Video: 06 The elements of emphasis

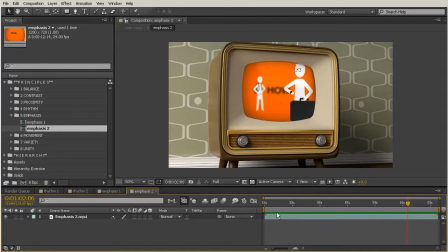So keeping that in mind, the color and the way that the camera is set up is definitely driving home this focal point.
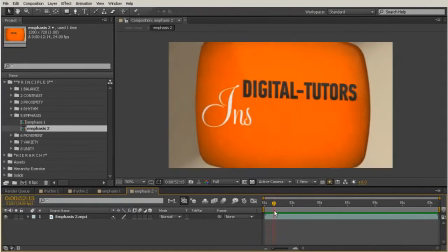Now, whenever we talk about emphasis, one of the big things to think about,
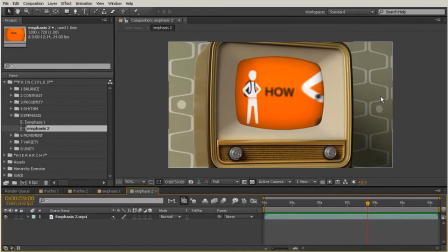especially that has been used in this composition, is that less is more. Your eyes are by nature going to be lazy, and too much going on in a composition is going to be overwhelming, and then nothing is really important. So by emphasizing this simply with the camera angle and the color that they've used,
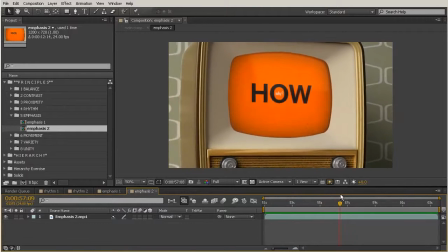you see that we have a really important center here.
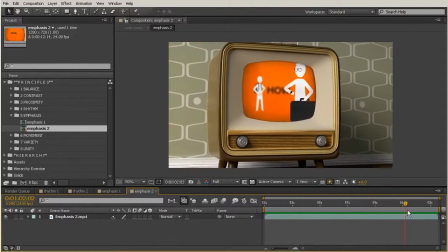So this is all I'm focusing on. And really, I could have come in here, maybe hung some posters on the wall.
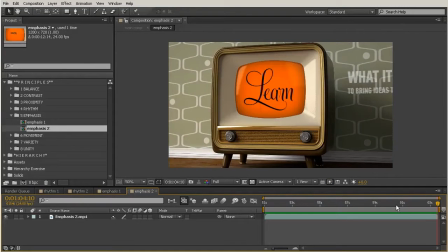You know, there could be more elements in the composition, but it's been intentionally left
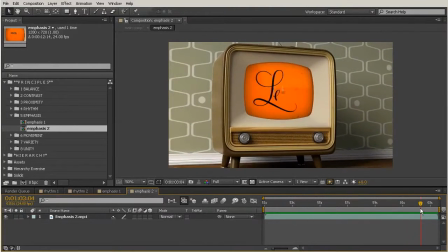to just feel a little more reserved and held back,
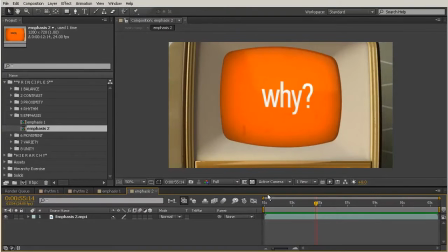so that the most important thing is going to be what's going on inside of this television. So in this lesson, we learned that emphasis is the most important part of a composition,
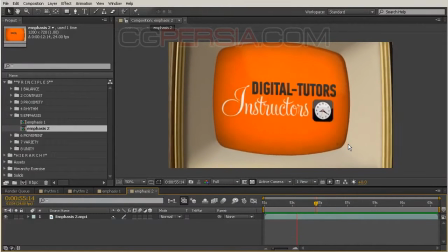and we can combine elements as well as purposeful animation to make our emphasized focal point stronger.